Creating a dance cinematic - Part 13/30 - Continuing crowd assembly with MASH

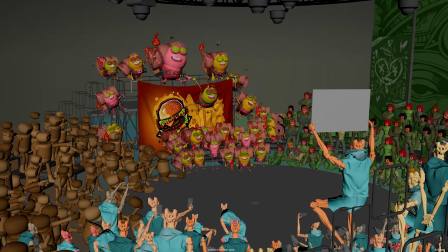0:01 In this lesson, I wrap up the crowd animation for this project. In the last lesson, I introduced this character,
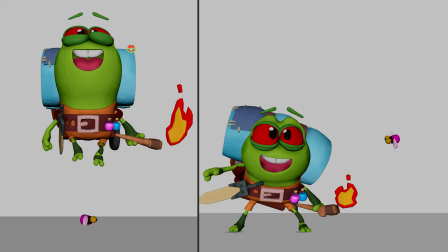0:10 Amadi by Thomas Wiegand, as a replacement character for the multi-head robot.
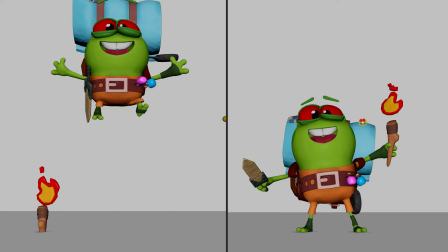0:16 This character has a lot of moving parts, so the animation process was a bit more tedious.
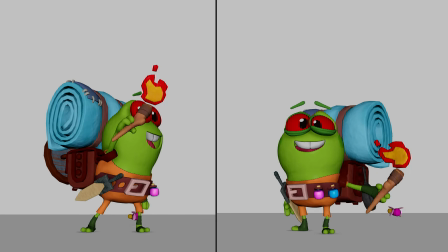0:22 One thing about this character is that its design does not lend itself to sitting animations.
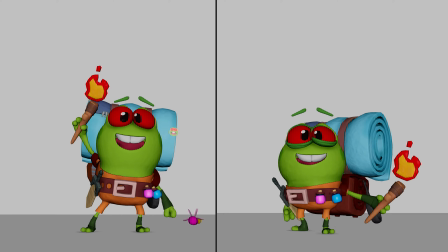0:28 What I mean by that is, when the character is sitting, there's not that much of a difference in the character's height.
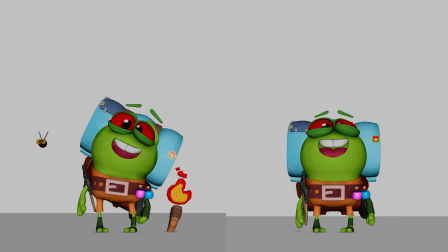0:34 This is because the legs only make up about 30% of the character's body.
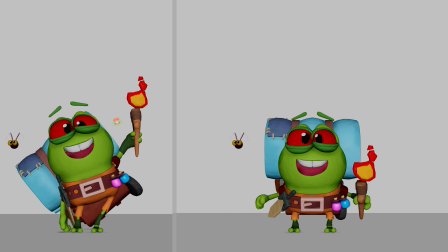0:39 So instead of creating a set of sitting animations, I just gave them a bleacher to allow for a stepped arrangement of its crowd.
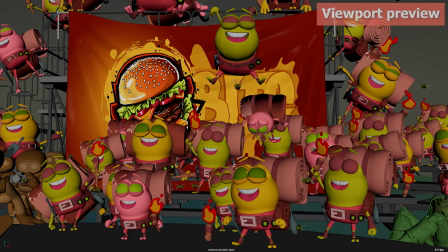0:47 This character, just like the urban robot from the last lesson,
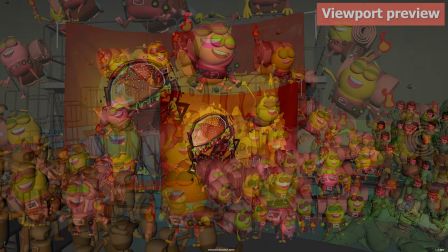0:51 also has several unique animations that are intended to make him blend with the portable stage.
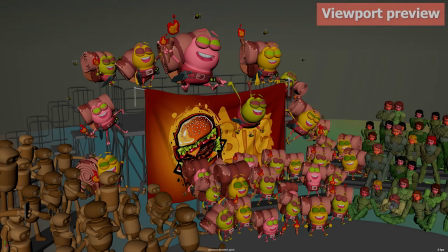0:58 I went with mostly animations of the character hanging from the portable stage
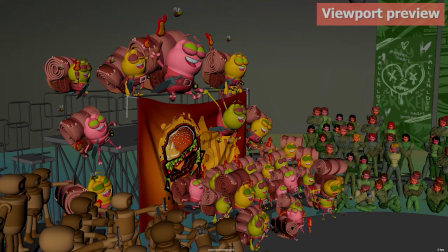1:03 because the hanging animations make the character integrate into the background well,
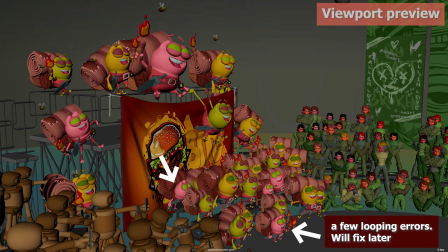1:08 and it makes for a very authentic feel, as opposed to them just standing around or on top of the portable stage.
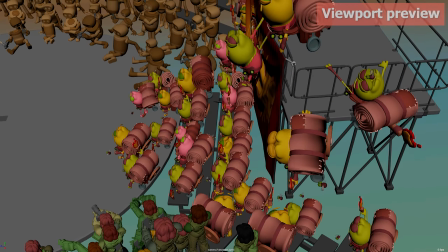1:15 I went with a lot more busier animation options for this character.
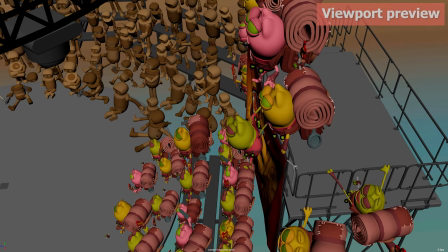1:20 The character feels very giddy at a glance, and I think the more aggressive crowd animations will work.
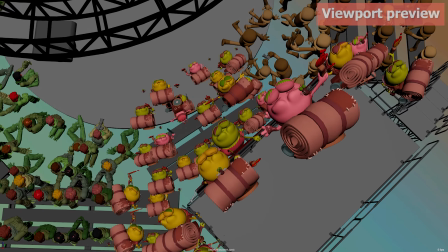1:27 This will make this section of the crowd stand out more than the other three.
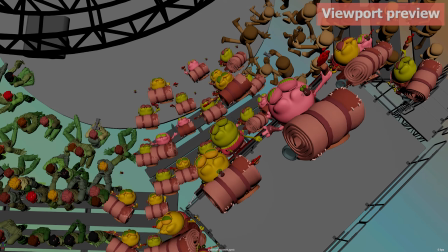1:31 I tried not to make the animations extend outside the character's local space,
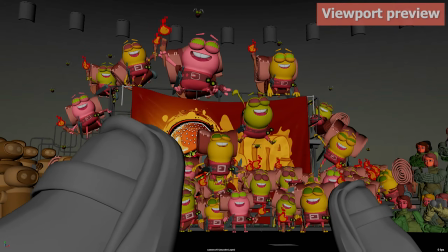1:36 but in the end, a few of them ended up extending into their surrounding spaces,
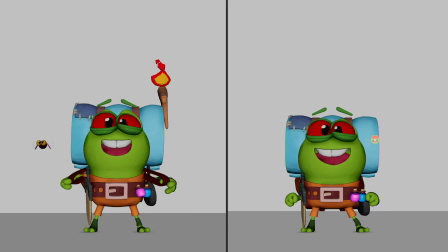1:42 particularly because this character comes with a fly companion that I animated to get out of the way of broad actions and jumps.
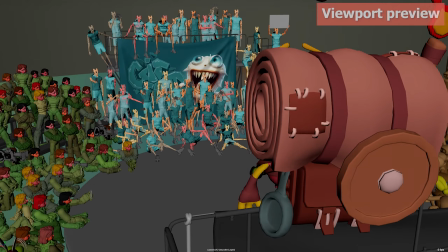1:50 So this means that any arrangement of the final crowd will make for a lot of clashing
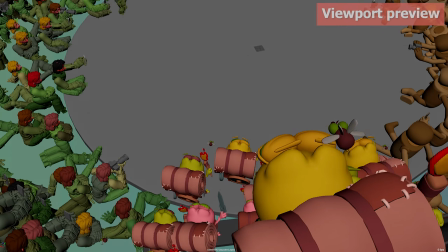1:55 and invasion of local spaces when two of these aggressive animations are placed next to each other.
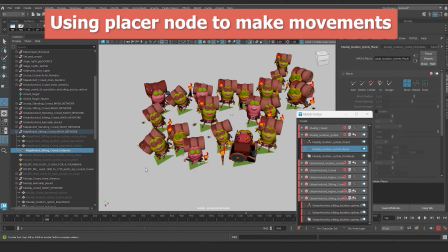2:01 So what I did was go in there and make a lot of edits with the place nodes transform feature to make
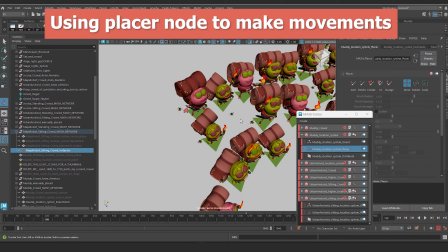2:07 sure that the over aggressive characters are surrounded by their companions who are not doing too much broad movement.
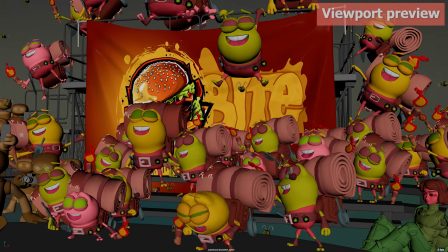2:14 Another thing you probably noticed is the removal of the character's pupil from the final crowd animation.
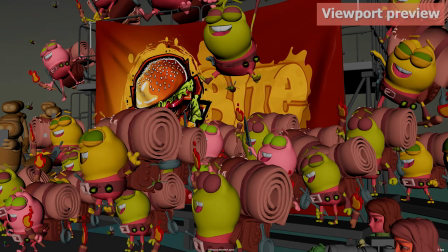2:21 This character is a bit too childish for this animation project,
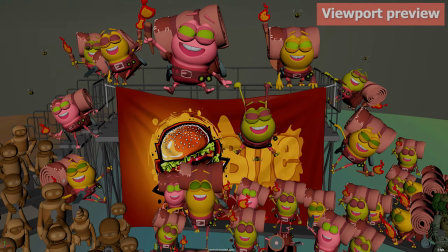2:25 and one way to make the character feel a lot less cuter is to remove the pupils, which makes the character feel more sinister.
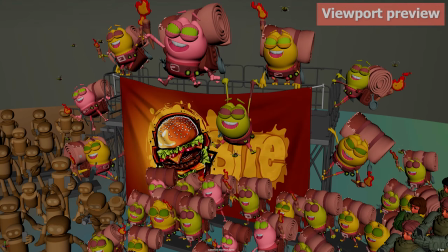2:33 There's another important reason for making this pupil change,
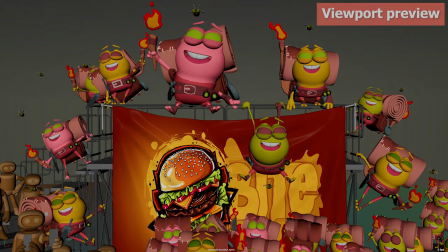2:36 which I will explain later on in this video when I'm going over the main performing character's outfit mockups.
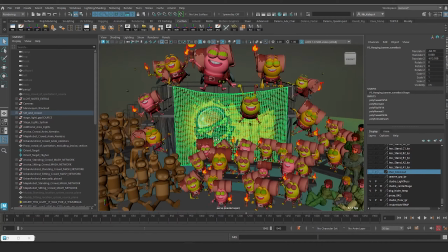2:43 As far as the shading is concerned, the object was once again to make sure that these characters blend in with their background,
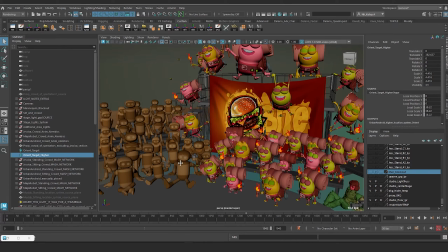2:51 especially with this busier crowd.
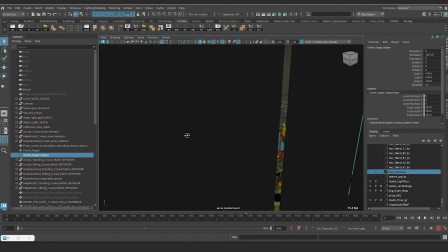2:53 They need to feel like one mass of unified color and value so they don't clash with the color and value of the main performer.
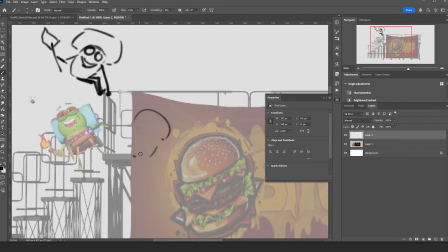3:00 In order to place unique animations on the top hemisphere of this section, I used the same approach as before for the urban robot.
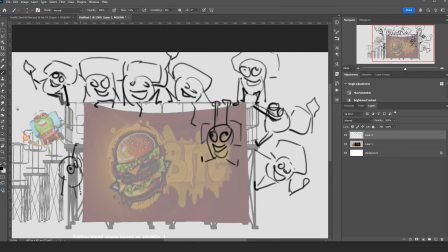3:09 A rough sketch to see how to cluster them, and then jump straight into Maya and get the animation done to get them on the stage.
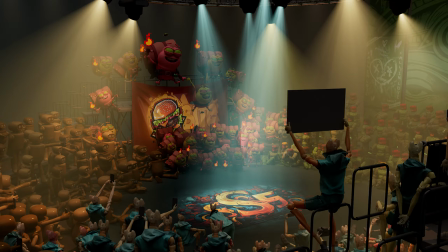3:16 So that is it for the crowd for now. Here are some rough renders of what the end result is going to feel like.
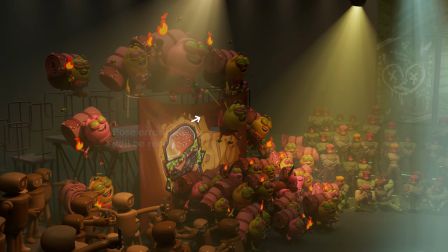3:23 There isn't any finalized lighting plan yet because I need the main animation to be done so that the lights can be animated.
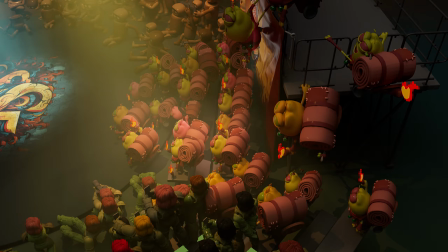3:32 And after that, a lot of light edits need to be done to support the focal point of each staging camera's composition.
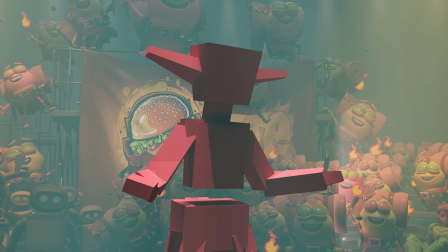3:40 So there's a lot of lighting work down the line. And as I mentioned in the last lesson, these crowd animations are by no means completely done.
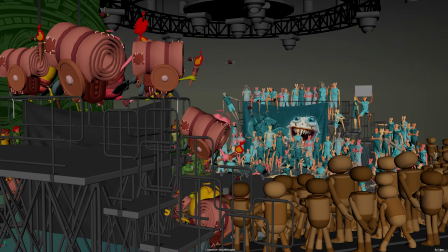3:47 I will be coming in here to sprinkle in unique animations once the main performer's animation is done.
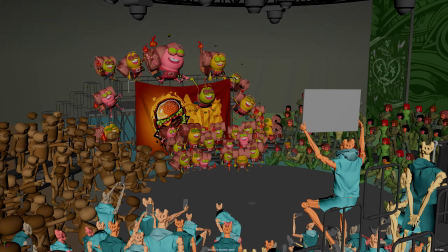3:53 A lot of polishing will be done to the materials, color choices, and lighting to get a successful background composition.
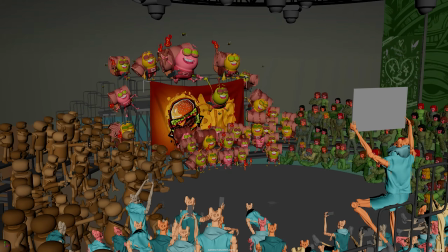4:01 I went over a little bit of this stuff in the last lesson.